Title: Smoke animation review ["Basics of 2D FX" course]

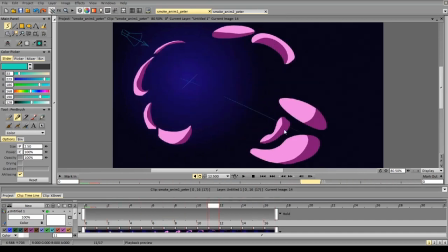This particle is a little bit
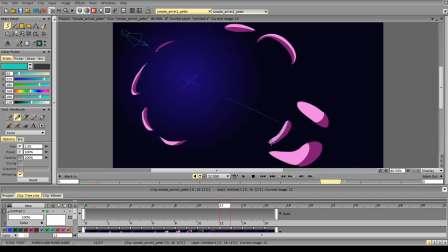boring in terms of design, as it's basically a rectangle, so I would curve it more. So let's look at the next one.
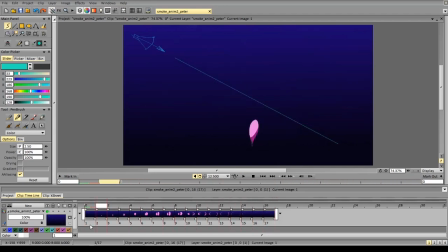So here the problem is in the beginning, as we have a 90-degree angle between the source
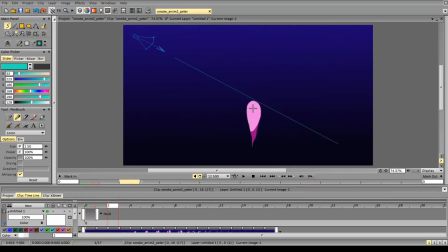of the smoke and the smoke direction in the second half of the animation. So usually you get the smoke starting, then it accelerates and the forms are more rough and pointy,
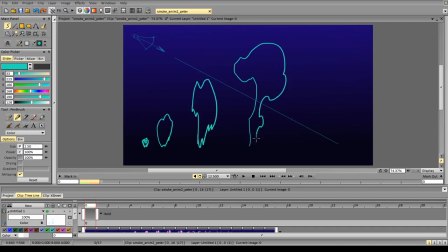and then it becomes more wave-like and goes up and slows down, all that stuff. But here it kind of changes its direction mid-air,
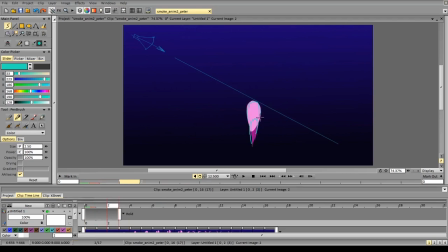and that's very strange scene for the smoke. The forms are a bit more like balloons in the first half of the animation, so they don't convey how the smoke moves and looks all that much,
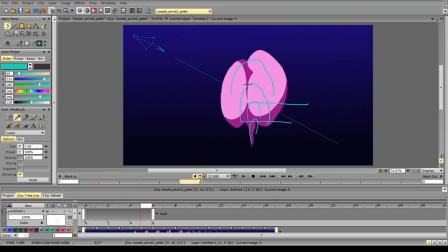and the spacing is a little bit too repetitive, so there's no acceleration and slowdown. The shapes just increase in size.
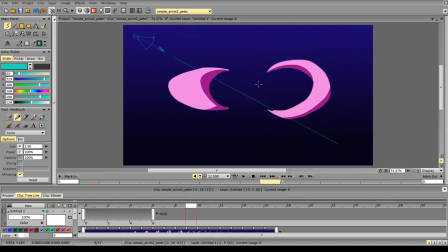So if we go from this part,
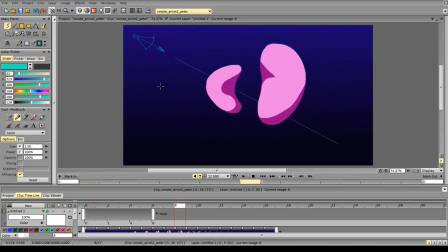from this frame, and add some kind of start, masses become bigger, and then, for example,
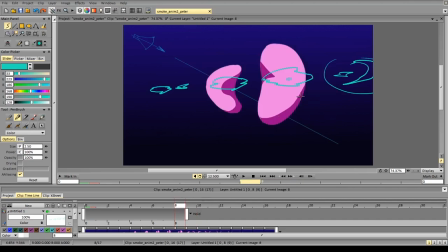this mass becomes something like that. So we can start with 3-4 frames like that,
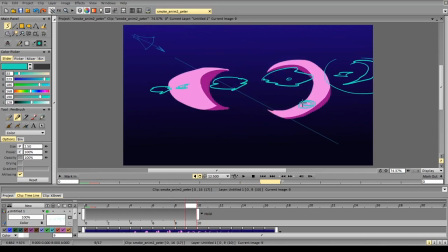and then go on to this frame, and that way it will work. For now it doesn't really work like smoke at all.
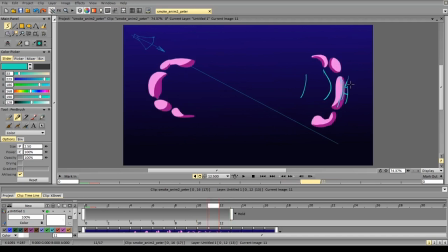So the spacing is a bit rough in some places, it accelerates, it decelerated here, it accelerates, it decelerates instantly. 1, 2, 3, 4, accelerated a bit, stops.
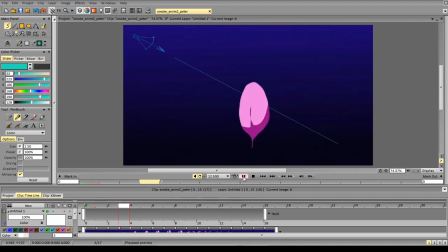So if we'll fix that, the sound will be more logical. And you can fix the first part by decreasing the amount of frames
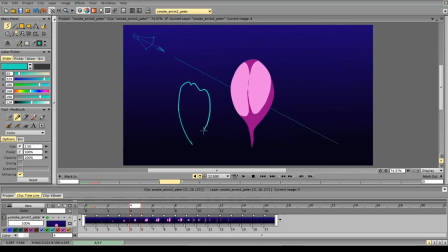and changing up the shapes, something like this, or maybe something that better conveys the direction and the source of the smoke, but it will still look a bit strange because of the 90-degree angle change of direction.
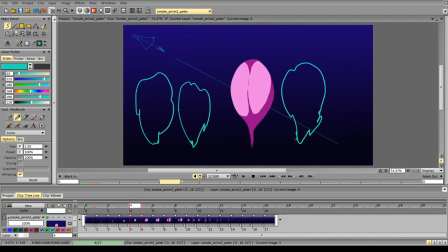Hope that helps and wish you good luck with your animations. Bye!